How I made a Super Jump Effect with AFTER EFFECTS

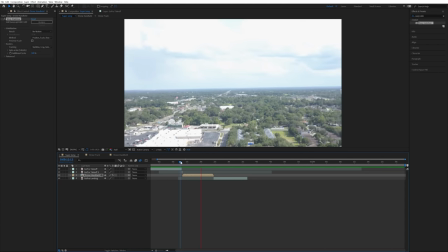[12:14]
I did this to give the drone footage some organic motion and so that it looks like the footage was shot with a GoPro rather than a drone.
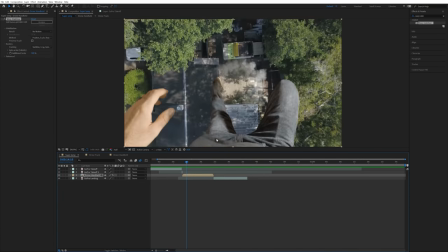[12:20]
Adding this effect does crop in on the drone handheld composition though. So I want to scale down and reposition these green screen elements a little bit. So to do that I'll go into the drone handheld layer and do the rescaling and positioning in this comp.
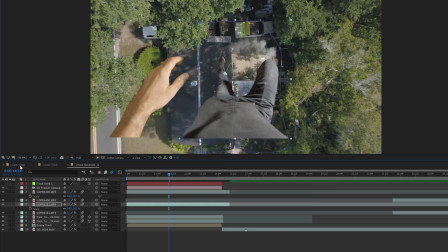[12:31]
When I move them around it'll look a little funky like they're not going to match up, but when I go back into the super jump composition I can see what the final effect will look like.
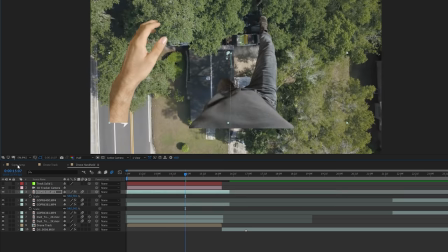[12:39]
So I just jump back and forth between these two compositions until I have the exact position and scale that I want of those green screen elements.
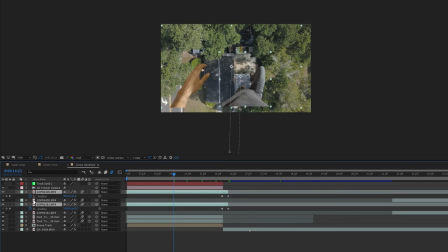[12:45]
Keep in mind that when you're moving around these green screen elements, the stopwatch for the position is already engaged. So anytime you move the position around for these, it's going to create a new keyframe wherever your time indicator is on that clip.
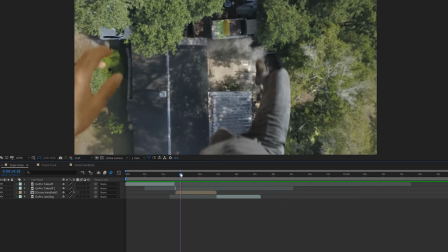[12:56]
If you go through and create multiple keyframes, it'll cause the green screen elements to jump around in a really weird way like this.
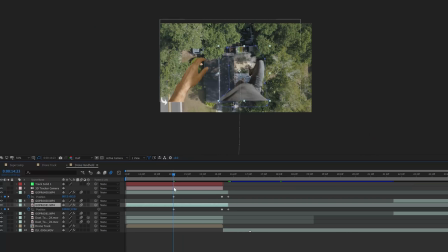[13:01]
So when I was repositioning these, I left my time indicator in the same place, which was about at the halfway point of these clips.
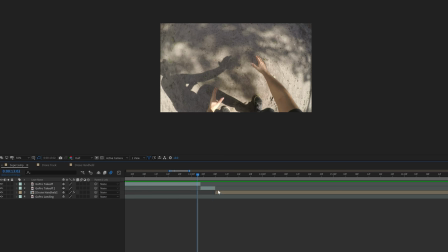[13:07]
After I'm done with that, I'll come back into the super jump composition and I need to rescale the GoPro takeoff footage to match up better with the drone handheld composition.
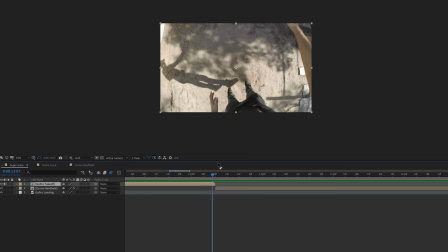[13:14]
So I'll select both of those, pre-compose them together, and then scale and position that so that it's closer to the drone handheld composition. Again, this doesn't have to be exactly perfect, but the closer you can get, the more seamless the transitions will be between the clips.
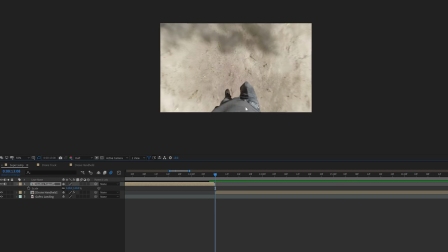[13:27]
Then the very last thing I have to do is add a shadow in for this part right here. As you can see, when I'm transitioning from the GoPro into the drone footage, the shadow disappears.
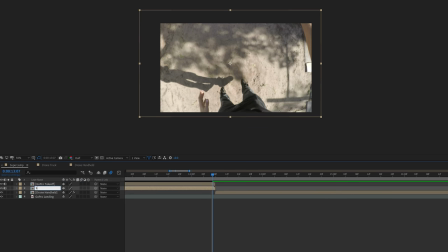[13:36]
So to create the shadow, I'm going to duplicate the GoPro takeoff footage, rename the bottom one shadow, and then trim that down to only one frame. Then I'll right click on the shadow layer, go to time, and select freeze frame. Then I'll trim that freeze frame down to about 3 frames. Then I'll drag that shadow layer over to start at the same time that the drone handheld composition starts.
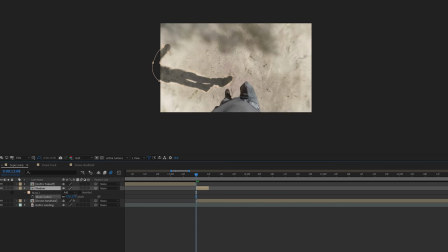[13:55]
And then on that shadow layer I'll create a mask around my shadow. And then increase that mask feather to about 140. After that I'll just simply keyframe the position and animate this out of the frame as my body is taking off up into the air.
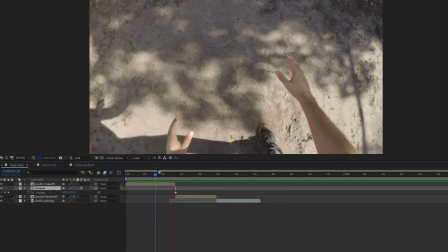[14:07]
I also turn on motion blur for the shadow layer. And now when I play that back you can see how it created the shadow.
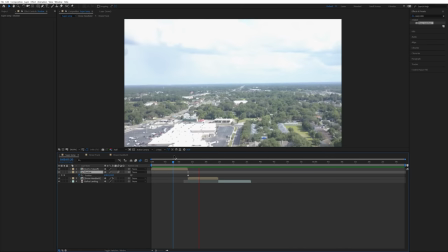[14:11]
Then the only thing I have left to do is go back in and turn on the pixel motion blur and the radial blur. And now after all that, I'm finished up.
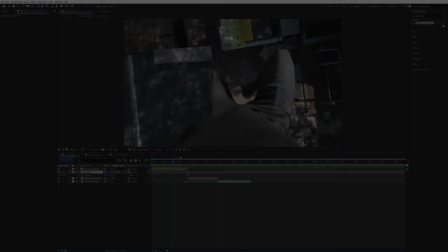[14:18]
I'll add in my sound effects and some color grading and that gives me my final effect. Alright guys, that's it for today's video. Thank you so much for watching. I'm excited to say that I just went over 90,000 subscribers and I'm coming up on a hundred thousand, which is crazy because that's been a milestone of mine for a really long time. So thank you all so much for subscribing. I really appreciate it. Starting today I'm going to be on a consistent upload schedule. I'll be posting at least once a week, and that will be on Tuesdays. So stay tuned for a new upload every Tuesday from now on. But alright guys, thank you again so much for watching, and I'll see you soon.